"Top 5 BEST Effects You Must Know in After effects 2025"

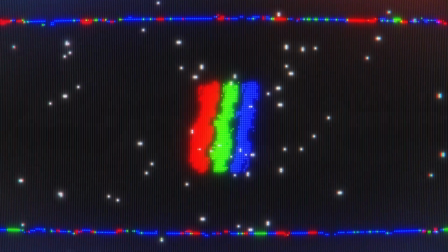[0:00]
Hey everyone! Today we are exploring the top 5 best effects you must know.
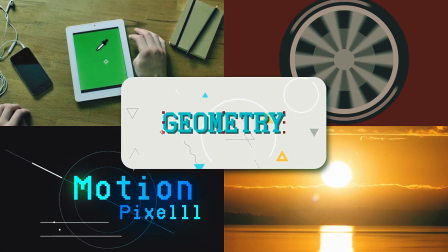[0:06]
These effects are perfect for taking your project to the next level.
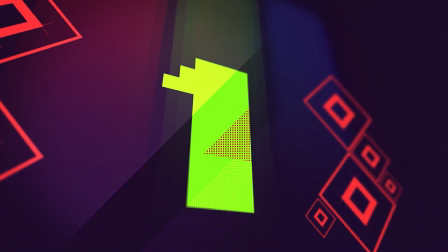[0:11]
So let's jump right in. Alright, kicking off our list at number 1 is the glow effect. This effect is perfect for adding that beautiful soft glow to any layer,
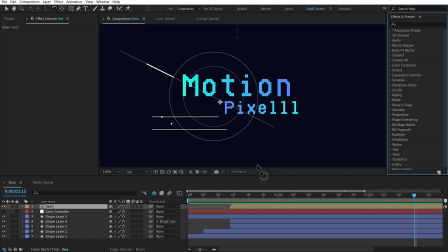[0:23]
whether it's text, shapes, or even entire scenes. Let me show you how to use it. First, make sure you have your layer selected.
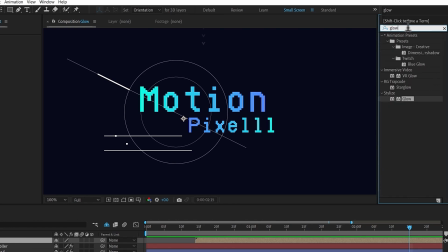[0:32]
Now head over to Effects and Preset panel on the right, and in the search bar type in glow.
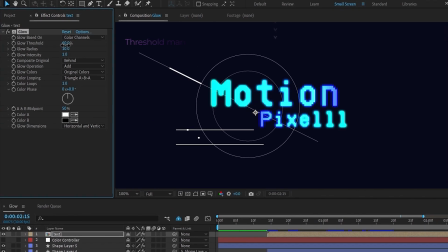[0:39]
For a softer and more cinematic look, try lowering the threshold and increasing the radius.
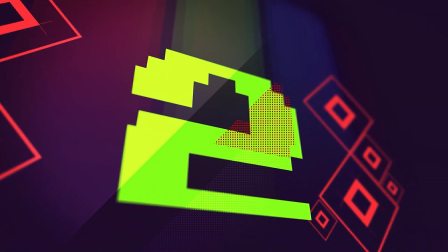[0:47]
Coming in at number 2, we have motion blur.
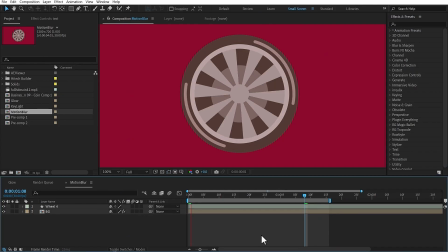[0:50]
If you want your animations to feel more dynamic and realistic, this effect is a must. As you can see, the motion here feels a bit stiff and unrealistic. To fix that, let's enable motion blur. First, make sure the motion blur switch is turned on for your layer.
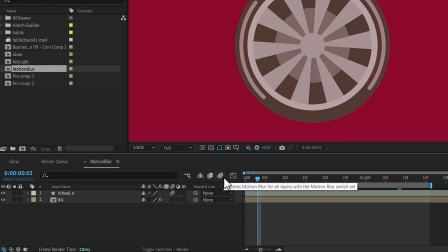[1:09]
Just click the little icon that looks like 3 overlapping circles in your timeline. Now, make sure to toggle the global motion blur switch at the top of your timeline, so the effect is applied across your composition.
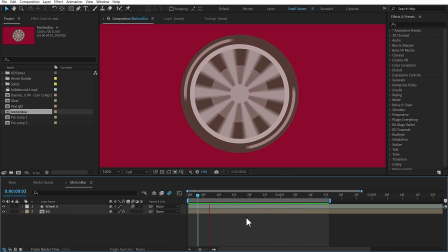[1:25]
Now, as the object moves, you get that smooth, blurred trail that adds a lot more realism to the motion.
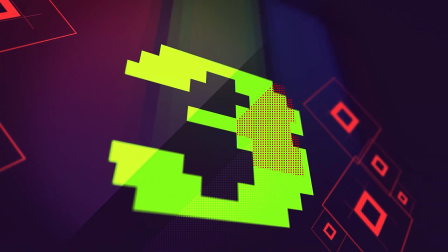[1:34]
Next up at number 3 is classic drop shadow.
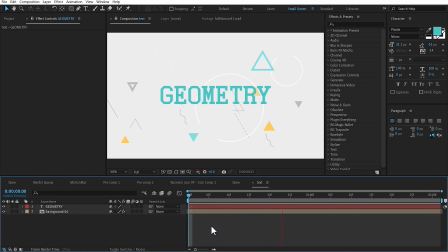[1:37]
This effect is key for adding depth to your designs, making elements stand out against your background.
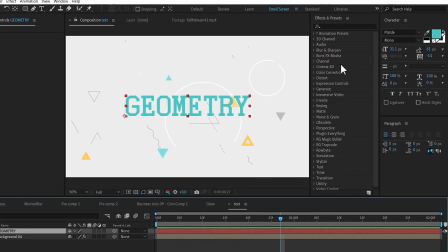[1:45]
To apply the drop shadow, select your layer and head over to Effects and Preset panel again.
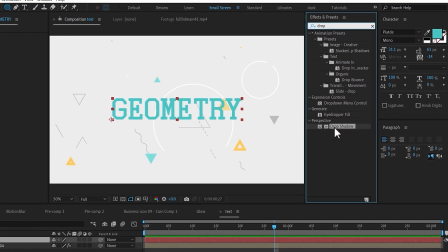[1:51]
Search for drop shadow and drag it onto your layer.
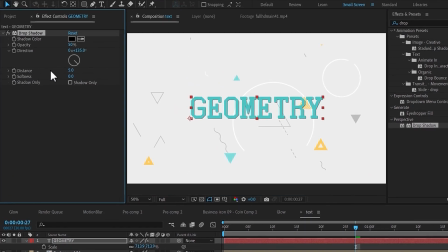[1:54]
With the drop shadow applied, you can tweak the distance to control how far the shadow is from your object. Adjust the softness to blur the shadow, and play around with the opacity to make it more or less visible. At number 4, we have Keylight 1.2, an industry standard effect for chroma keying.
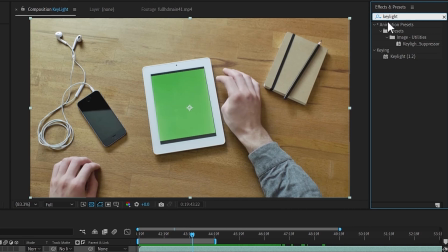[2:17]
With your footage selected, head over to Effects and Preset panel, search for Keylight, drag it onto your layer.
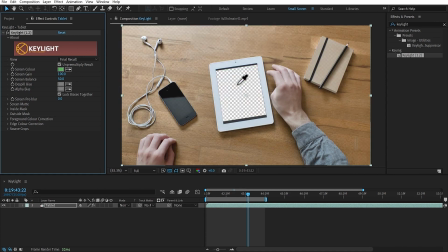[2:24]
Use this eyedropper tool to select the green background, and just like that, the background is keyed out.
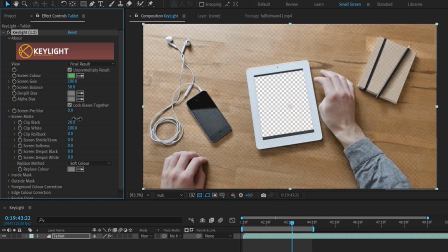[2:31]
You can refine the key by adjusting the clip black
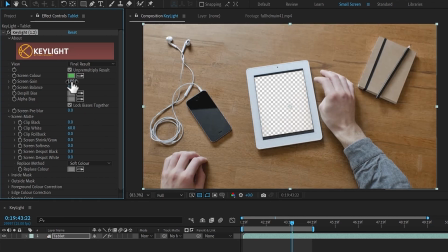[2:36]
and clip white settings to clean up any leftover green spill.
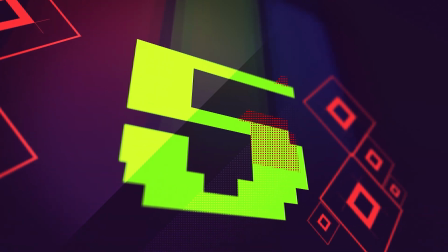[2:41]
And finally at number 5 we have lens flare.
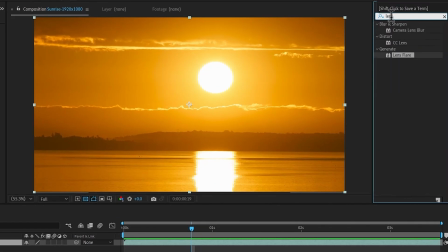[2:44]
This effect is perfect for creating cinematic looks by simulating the light hitting the camera lens.
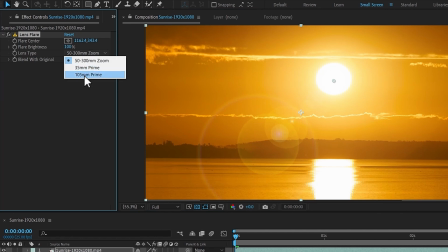[2:52]
In the effect control panel, you can adjust the flare center to position it exactly where you want
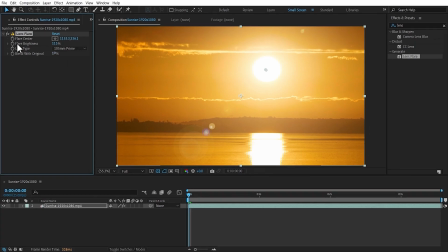[2:59]
and tweak the flare brightness and lens type for different effects.
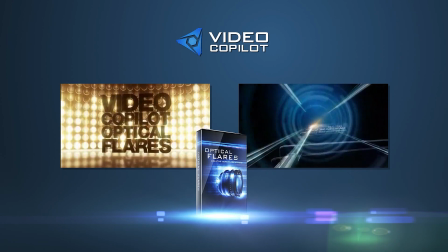[3:04]
If you're looking for more advanced lens flare options, I highly recommend checking out Optical Flare by Video Copilot.
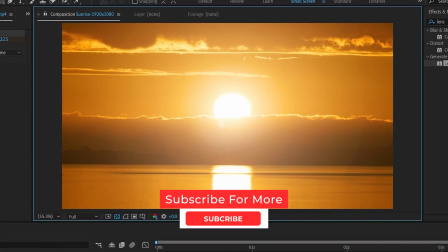[3:12]
If you enjoyed this video, make sure to hit that like button and subscribe for more After Effects tips, tricks and tutorials.
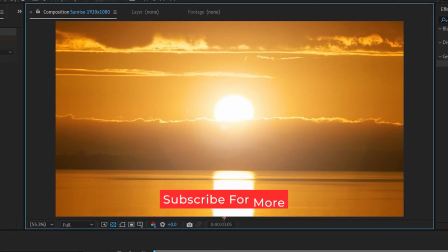[3:18]
Thank you.